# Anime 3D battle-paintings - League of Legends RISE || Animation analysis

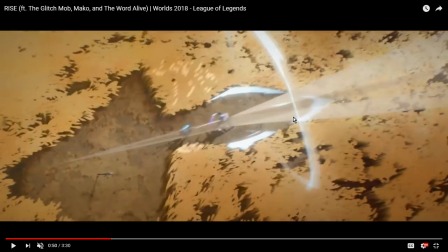20:20 If they did, rendering this many must have taken an absolute war on their processors.
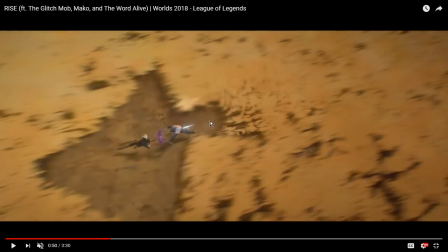20:25 That must have taken so long.
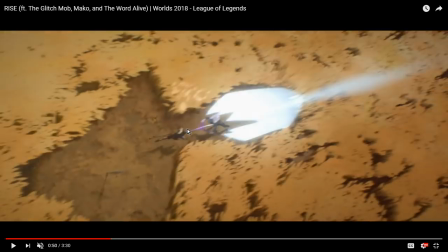20:27 So, Perks charges forwards, pushing Ambition back, and in fact, for a moment, pushing his sword through him, which is quite brutal. And then we get this flash frame, and there's something really clever going on here, where you can see that
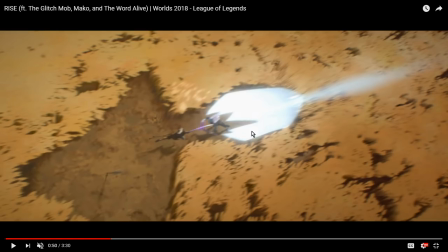20:42 Ambition is resisting the force, because you can see he's creating these little spikes in the power,
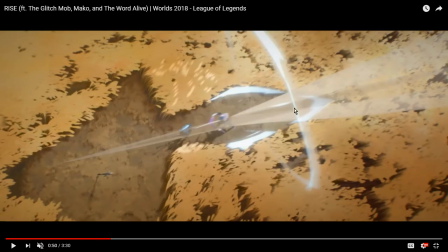20:49 you know, the wave of power that Perks is generating. So you can kind of see the resistance happening in a visual way,
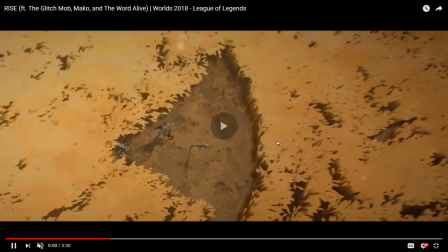20:56 only if you stop and really frame by frame your way through it, because obviously in motion you barely get to see it.
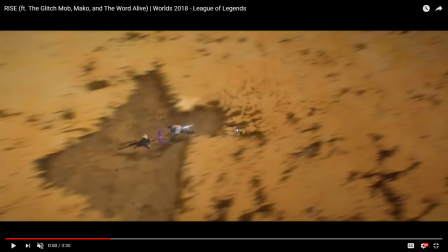21:01 But it's just, it's so fucking anime.
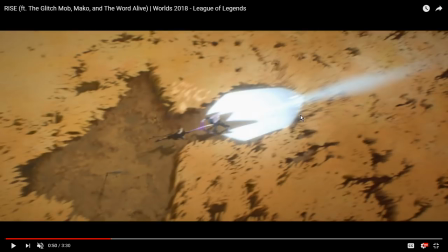21:03 Like, these kinds of flash effects, these kind of fight combat effects are completely directly lifted from anime.
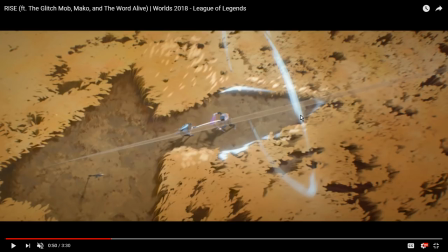21:11 And that's why they work so well, is because they are from a medium that is designed to maximize impact on frames.
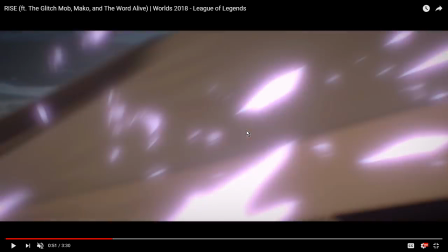21:17 And that's something that, especially this fight, but all of the fights are going to be doing over and over again, is using flash frames to really communicate the impact.
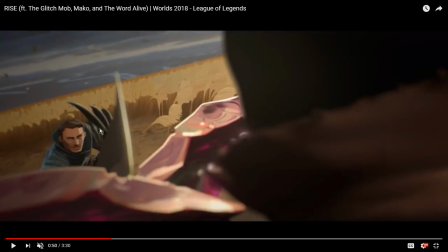21:23 And here is something else interesting going on, because I don't believe that the Perks character model we're seeing here is the same as the character model that we're seeing here.
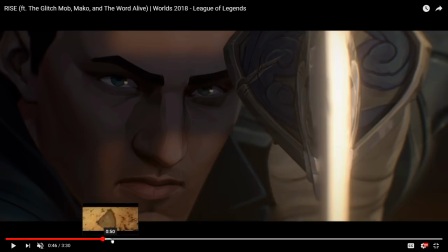21:33 I think this is a different character model than... Let's see if we can find the shot again. Where did it go?
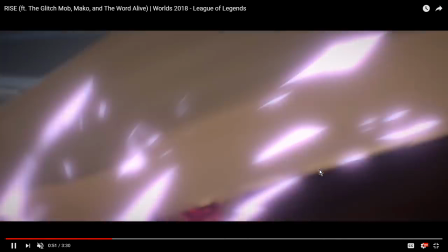21:42 We'll find it. We'll just go through until it shows up. Yeah. I think this is a different character model.
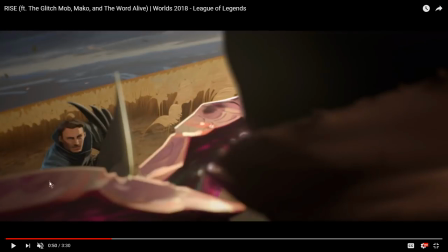21:47 I think this is a lower resolution character model. Which makes sense in terms of, because he's further away from the camera, so there's no reason to render him in such stark detail, but also that it helps maintain the painterly illusion, because again,
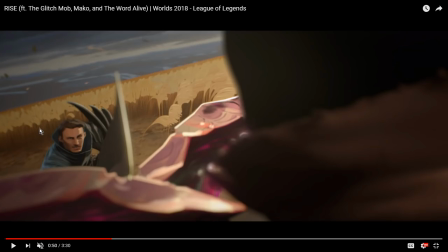22:01 something that's consistent throughout this entire short is that objects that are further away will be less detailed than objects that are closer. You can kind of make out the individual little fibers of the straws up close here, but here in the back, they're just little blobs of color, and it's the same thing that's being applied to Perks' character model,
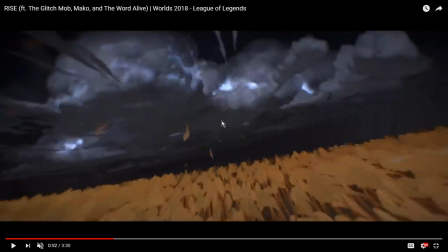22:17 that as long as we're not close up on him, it's a lower resolution version of him, or not so much a lower resolution,
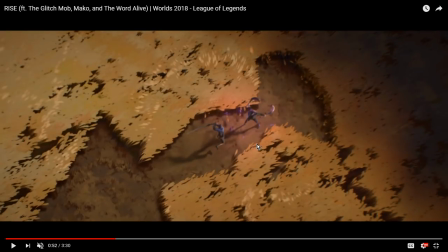22:23 but a lower detail version, which helps, again, to improve the painterly look of the animation.
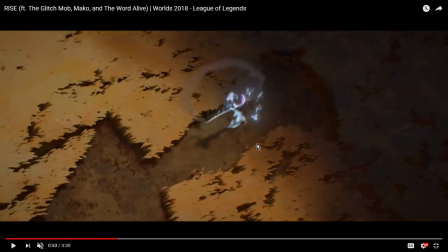22:29 That would be my theory, anyway. I also love the use of lighting effects.
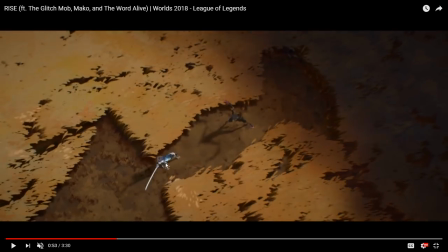22:34 As you can see, when he gets ready to actually fight, boom, he lights up, or rather his sword specifically lights up.
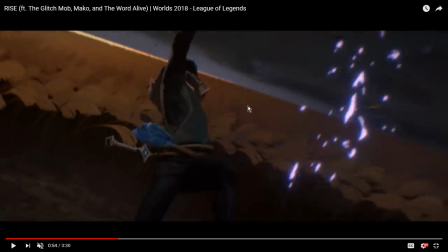22:42 The fight animation is just really good.
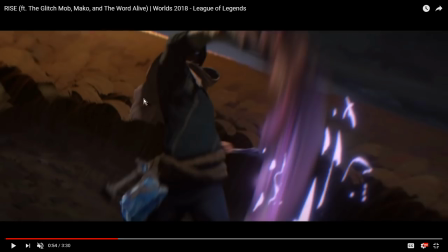22:44 And here again, I'm reasonably confident that as this swings into frame, again, they're distorting the character model in order to improve the depth of field that's going on there.
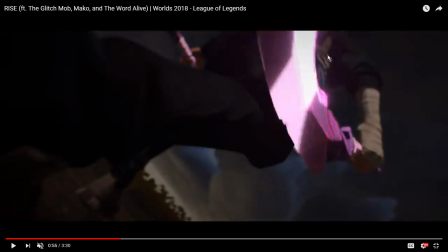22:54 And I wouldn't be surprised if they're doing the same thing from this shot down here, which again,
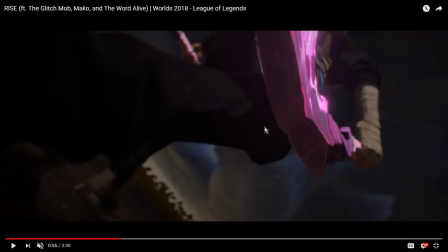22:57 lovely Dutch angle going on here, like the Dutch angle where you tilt the camera in order to get a greater effect.
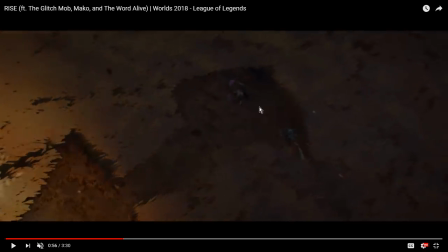23:04 Let's see. Anything interesting going on?
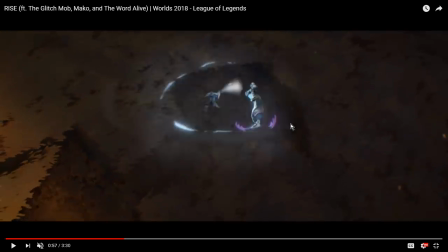23:07 Like, lots of interesting stuff, but this video is like already 23 minutes long, and maybe I should get a little bit of a fucking move on if I want to be able to actually also talk about
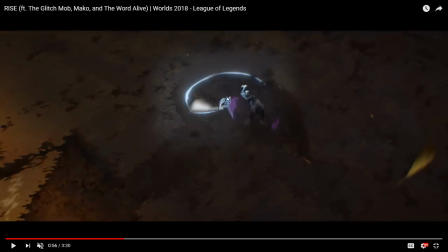23:15 Uzi and Faker and all the other stuff that happens in this thing.
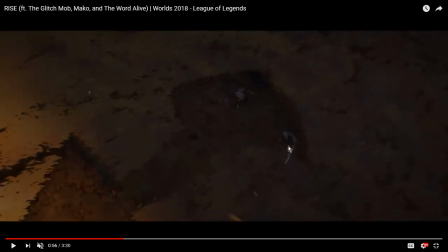23:21 So, here's a common and useful technique in animation.
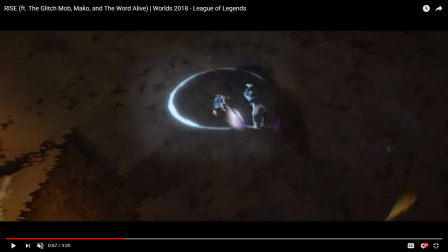23:25 Trace the motion of the weapon from the tip with these little color trails around. And that helps, because when the action is as chaotic as it is,
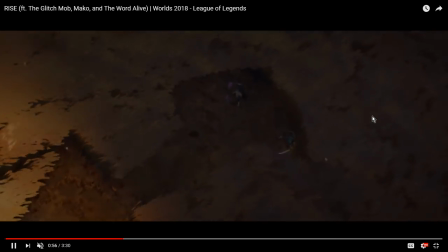23:36 if you didn't have those color trails to go by, it would be really hard to follow the motion of what the hell Perks is doing from that far up.
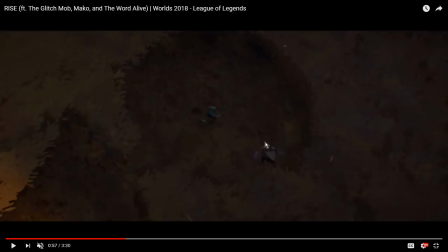23:44 Like, so, and especially since the characters, as you can see, they're kind of dark against a dark background, because the sunlight isn't over them. And so these bright flashes of light around really help sell the power and the impact of the action as it's going on.
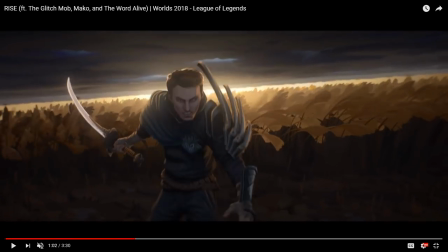24:00 Oh, this is such a good shot. Like, all of these shots are just really well composed.
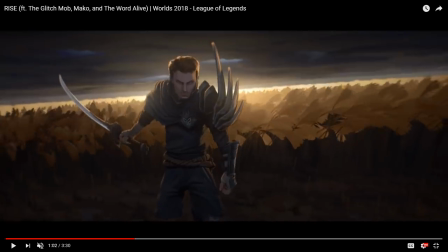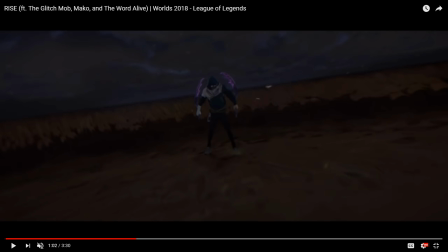24:13 And then motion blurring as he heads into the screen, which again is a really classic animation.
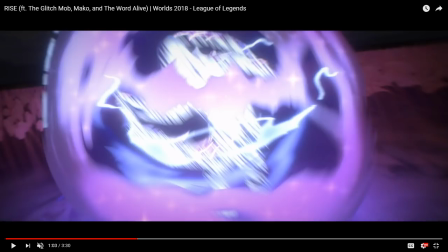24:19 Ooh, look at this, look at this, look at this, look at this, look at this.
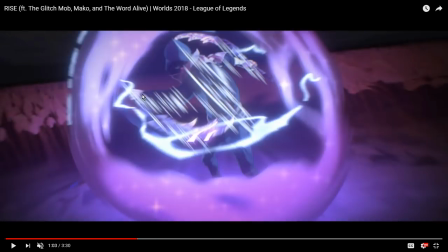24:22 As Ambition goes stealth mode with Kha'Zix's abilities,
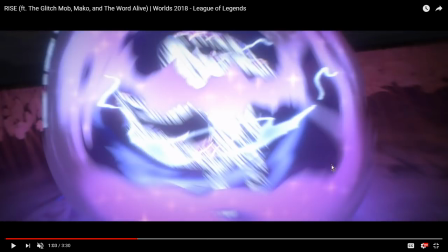24:27 you see the motion streaking that's going on in order to transition him out again.
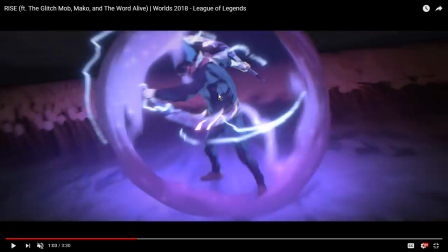24:32 Again, completely borrowed from anime and really, really, really effective. And I also love the rotational motion that comes up here, right?
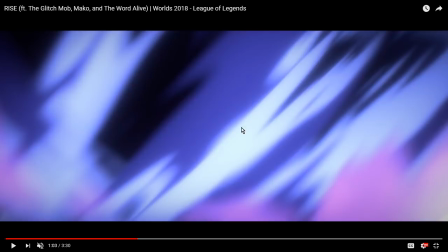24:41 As you can see, his figure finally completely disappears. That rotational motion leads us into the moment when
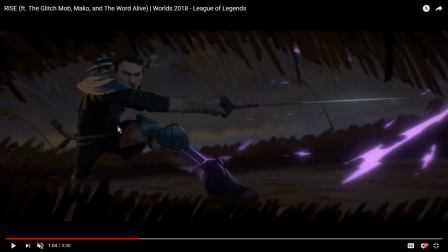24:51 Perks cuts across it, and we get this epic slow motion shot of him realizing, uh-oh.
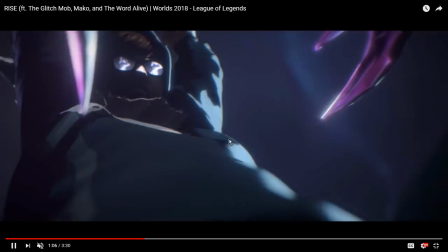24:59 And again, we're back to the very high detail character model again, because we need the expression on the character's face in order to really sell the moment and the power of what's going on.
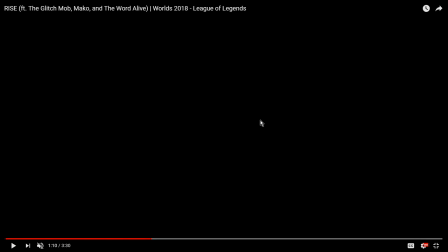25:07 And again,
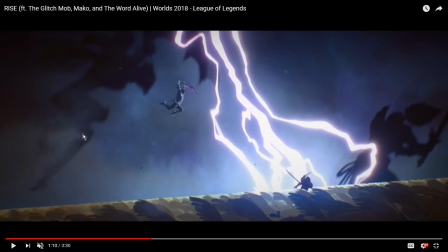25:10 brilliantly composed shot with the lightning bolt and the shadows of the two characters in the background.
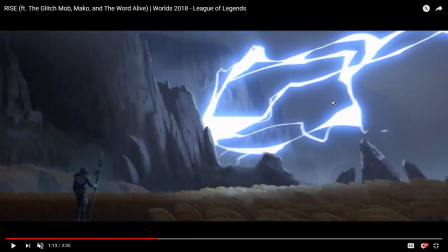25:16 That's really well done. Also, I don't remember Worlds last year so well, so if anyone knows why Kennen's
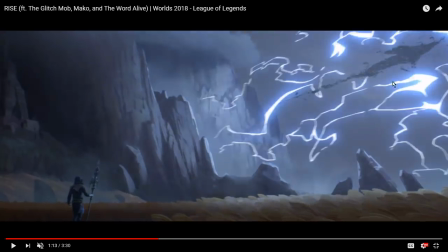25:26 shuriken shows up here and then turns into an arrow pointing towards the mountain, did Uzi play Kennen at some point?
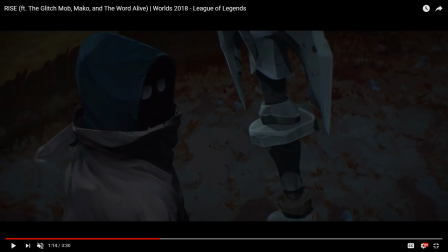25:32 Because it feels like this is setting up the Uzi fight. Anyway, Ambition's glasses. This is, again, lifted straight wholesale out of anime, which is like where you have the Megane character who is, like, when they're in darkness and their glasses, for some reason, are shining. Which is such a clever way to...
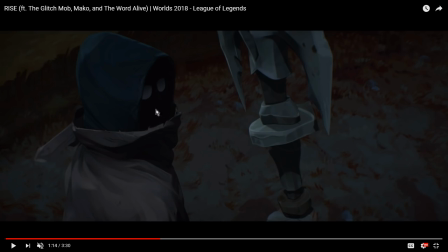25:47 Because his entire face is mostly in shadow here, except for, like, a slight hint of his mouth down there, slight little light on his nose bridge there. The light on the glasses helps us identify where he's looking and where his face is turned at any given moment in these dark shots,
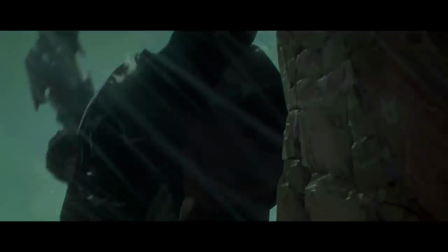26:04 which is a really quite a clever way to do it.
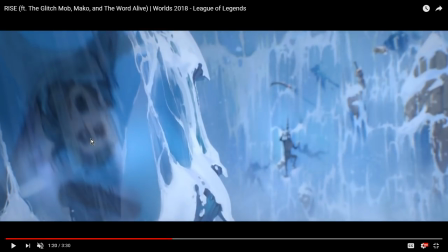26:08 I also, again, speaking of motion effects, the characters that are trapped in the ice, because you have this motion blurring effect that goes this way across, you get the sensation that they're falling, even though they're trapped in ice,
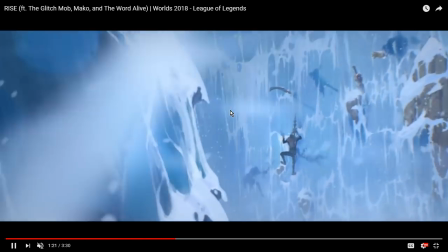26:24 which, again, like, visual storytelling, once again, these are people who have fallen, who have not made it to the top.
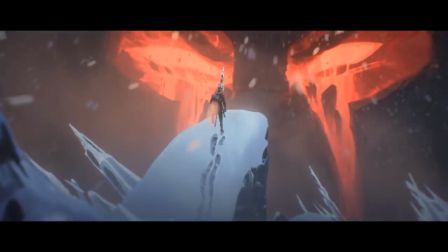26:29 I don't know if that's a specific player that they've trapped in there, which it would be kind of cruel to do, but nonetheless, quite fun.
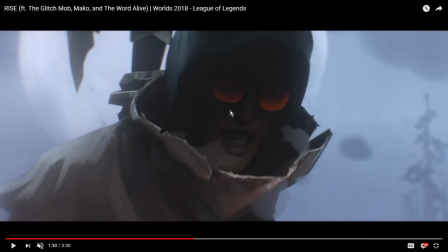26:35 And again, look how they're using the reflection in Ambition's glasses to
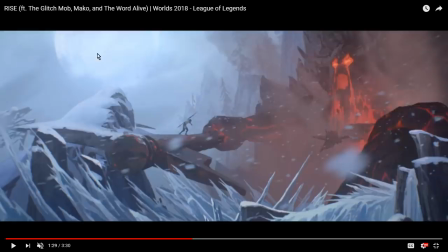26:41 kind of set the scene as he exits the cold of winter in order to enter,
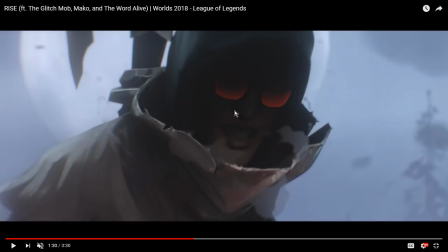26:48 you know, the from the frying pan into the fire.
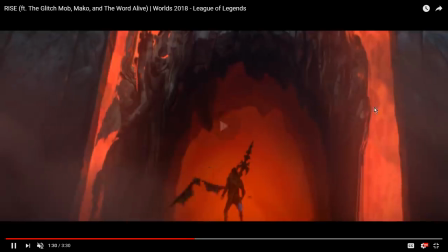26:53 Is that what we're going with? His glasses light up red in order to reflect the environment in front of him.
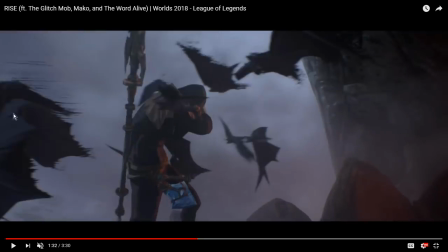26:58 And oh, something else to notice, as the bats are shooting out of the cave at great speed,
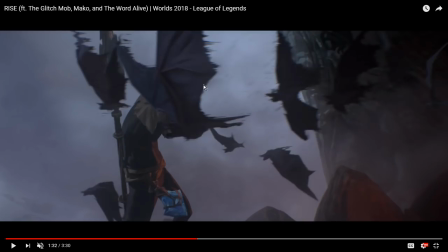27:04 in order to heighten the speed, in order to really heighten the sense of motion in the bats, you can see how the models are being distorted and kind of,
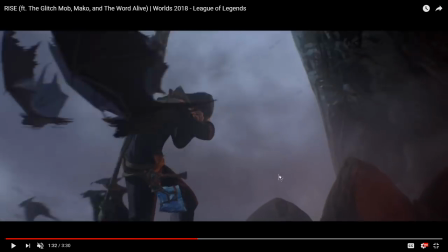27:14 you can see these horizontal streaks going across them, and that really helps sell the power and the speed with which they're moving.
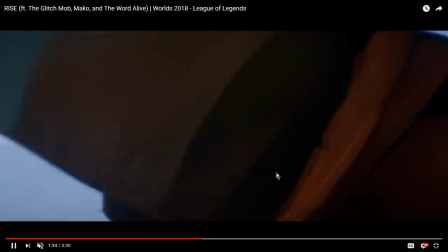27:20 I do like that Uzi and Ambition are facing off in a literal magma chamber.
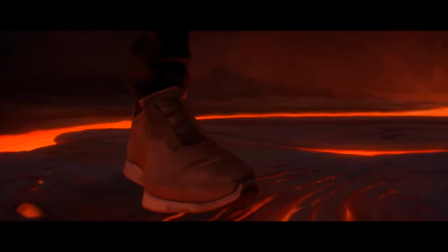27:24 I don't know if that's an intentional reference to the poor cancelled magma chamber, but it's nonetheless a fun one.
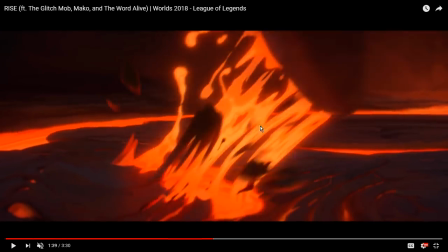27:30 So, let's see, details that are worth noticing in here. I believe the lava is hand animated.
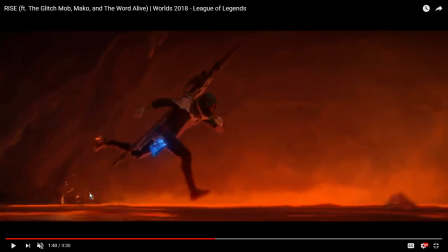27:39 As you can see, it's spilling up from under his feet. Let's see, there's a big one coming at some point later over here.
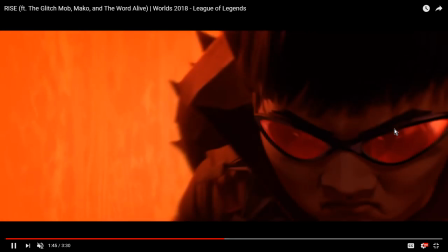27:46 As Uzi fires his arrows, I think there's a big lava splash that comes up. There we are.
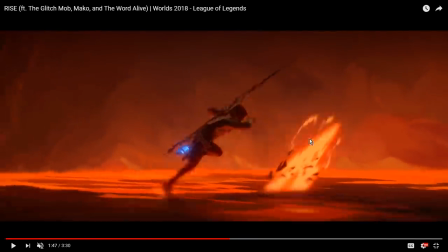27:55 Yeah, these are hand animated, and you can see they're moving. So, one frame ahead, you can see Ambition is moving, but the lava plume isn't changing.
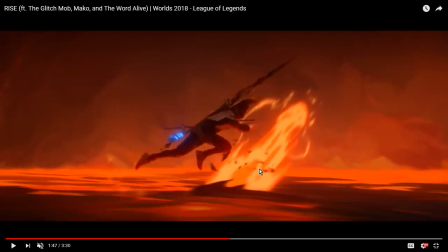28:05 One frame ahead, the lava plume changes, then Ambition gets to move an extra frame, then the lava plume changes, then Ambition gets to move an extra frame.
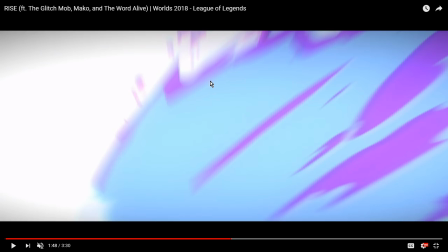28:11 And that's that frame offset is a clever way to... Oh, that's so good.
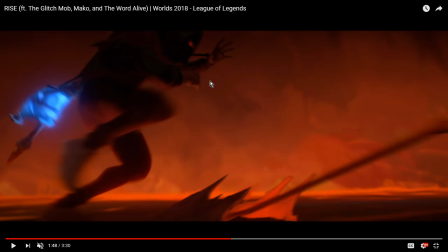28:16 To really sell the feeling of the scene, that these things are not happening synchronously, that you're getting a little bit more chaos going on in there.
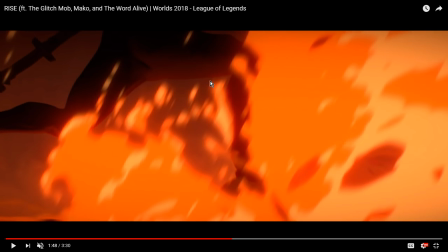28:25 Something I've talked about many times before when I do animation analysis.